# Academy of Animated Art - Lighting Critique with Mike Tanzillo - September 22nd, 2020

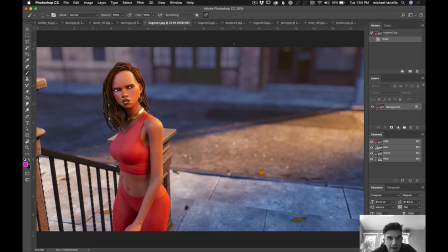[0:05]
Hello, everyone, and welcome to your Tuesday lighting critique. To get things started, we're going to take a look at Eugene's work here.
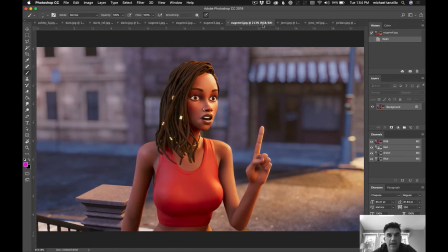[0:13]
And basically, I've got no notes for this right now. I just want to tell Eugene what I said in the comments,
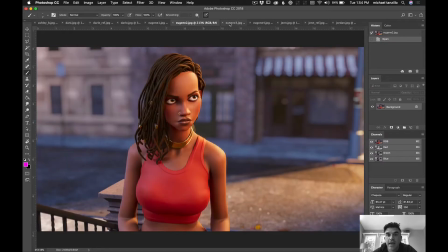[0:18]
which is basically move forward and let's go ahead and see a low-res full render of this shot.
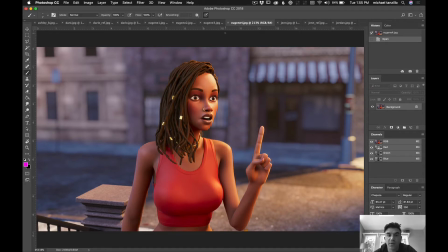[0:25]
That's usually how I do it. I'll light some individual frames, and then once I feel good with those, I render it out in its entirety, but I usually do like low res.
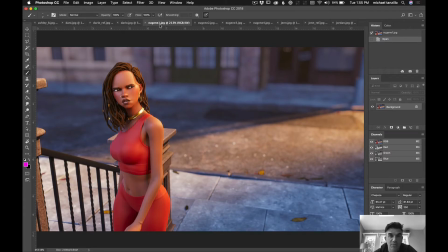[0:34]
Even if I plan on using motion blur for the final, go ahead and turn that one off.
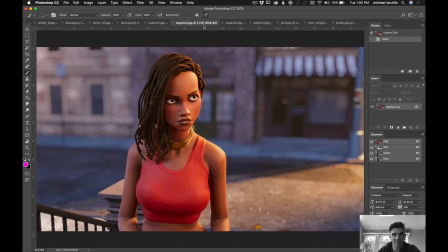[0:38]
Just because you'd be surprised at what can happen in the interpolated frames between these keyframes.
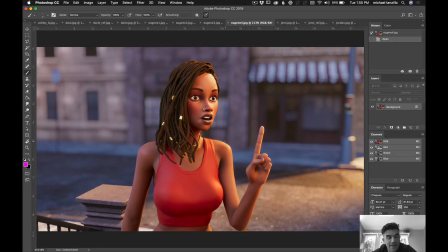[0:46]
So I would just do that, and then we can go from there. So really great job so far, Eugene, and I can't wait to see it animated.
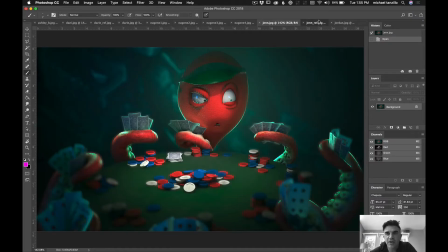[0:52]
I think it'll be really cool. Jen, great job with your reference here.
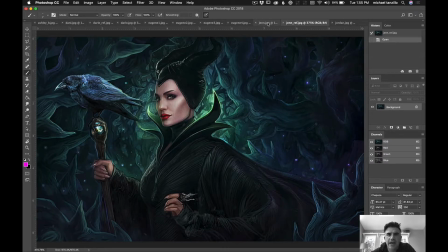[0:59]
The biggest thing is that I just want to see a little bit more dark value here in the foreground. Again, underwater, totally understandable. But one of the things that makes this reference so great is the amount of like the black values on the character and the way we're able to read off of her.
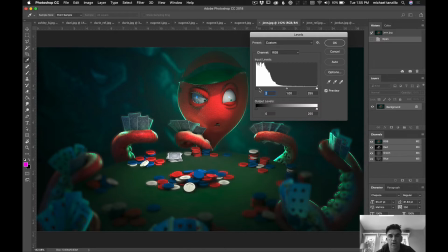[1:16]
So it would just be nice if there was a little bit more of those dark values in the foreground, just a touch more like that.
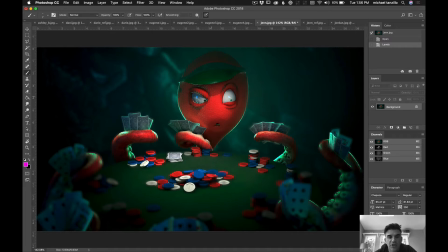[1:24]
The other big thing that I noticed right away on this shot was just the amount of, it's just kind of like busyness in the eye, and it's because of these reflections. They are probably accurate to whatever's going on in the surroundings, but they are very distracting on the eye. The fact there's like multiple colors, multiple dots.
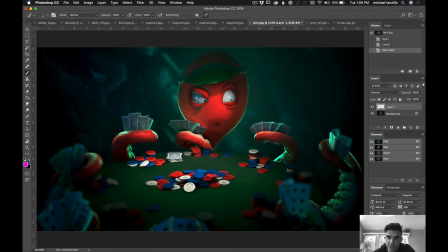[1:44]
So I would just, usually what I do is actually, I need to look more at the eye geometry on this guy. But basically what I do is I turn off the specularity on the eye, or if there is a outer cornea,
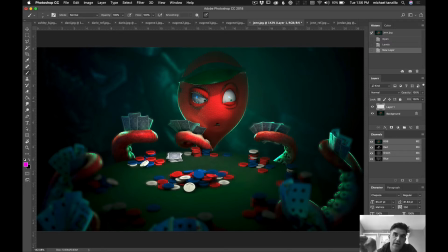[1:58]
if it's separate geometry, I will actually shut that off, like hide that geometry in the base render, and then I will do a reflection pass of that cornea or the eye as a separate render, and then plus that in so you can have more control over that.
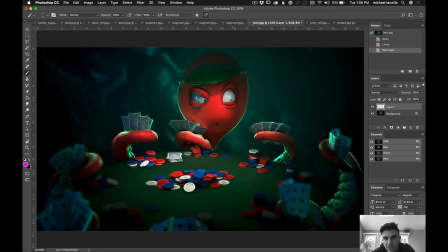[2:14]
It's just that like, because the pupil iris is so small, everything else just kind of reads like it's the pupillar iris. So it's kind of, it's kind of hard to read what's going on with the eye at first glance.
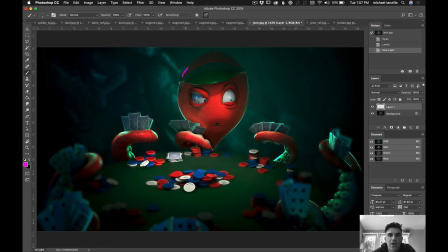[2:29]
Somebody said this in the comments that you just go ahead and keep wrapping this rim light all the way around. That would be very cool. It'd also be nice to get a little bit of speck on top of this hat coming across there. In terms of the cards themselves, they're feeling a little blue and a little dark here. It would be nice to kind of just brighten those up a little bit to get them to read a little bit more.
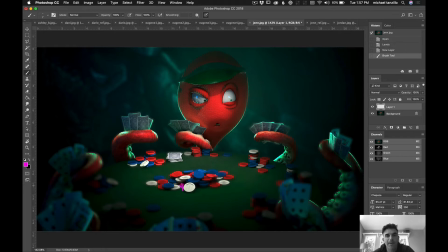[2:47]
It would also be great to get a little bit more bounce light coming in from these cards bouncing up. And then I would soften this shadow just a touch too, to kind of make sure that like it's increasing the radius of that light,
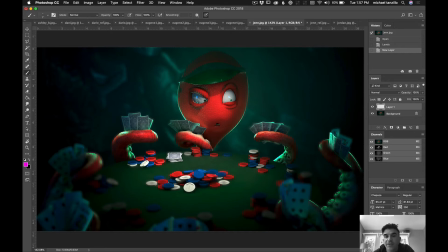[3:01]
specifically because it's off camera, we can play around with it a little more. So just make that a little bit bigger just to soften that shadow just a touch, because I think that could really help soften the overall look of the character. I love the bump on the skin, but I feel like the scale might be a little bit too large, and that's actually making the octopus feel a little bit smaller.
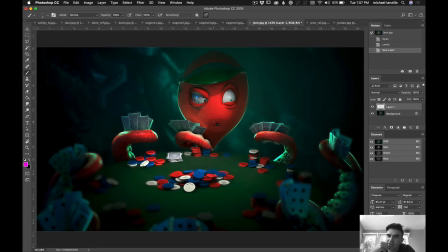[3:19]
It just feels like the scale is a little bit off overall. Yeah, and again, by softening, by increasing the radius of the light and softening that shadow, will also soften some of the shadows down in here, because we're seeing those as being a little bit hard.
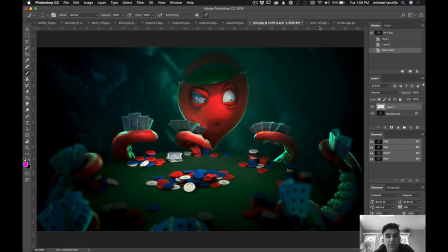[3:34]
And I think that will be a really good place to go. But again, this is really, really good. I love the matching to the reference.
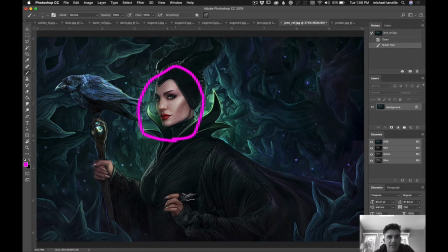[3:41]
One other thing about the reference is to notice how the only warm elements of the shot really are her face and her lips in particular.
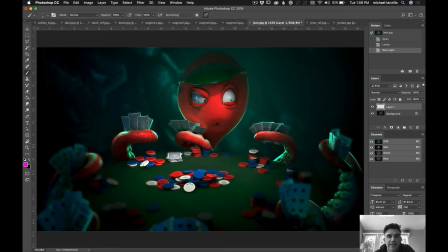[3:48]
So maybe it'd be nice, maybe you're kind of doing that too with this, but it might be nice to go into the poker chips and change all the red ones to green so that the character is the only red element in the shot. And that might help the character pop off a little more if everything else around it is a cooler tone.
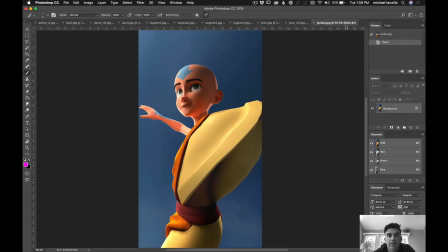[4:07]
Just a thought. Jordan, nice progress here.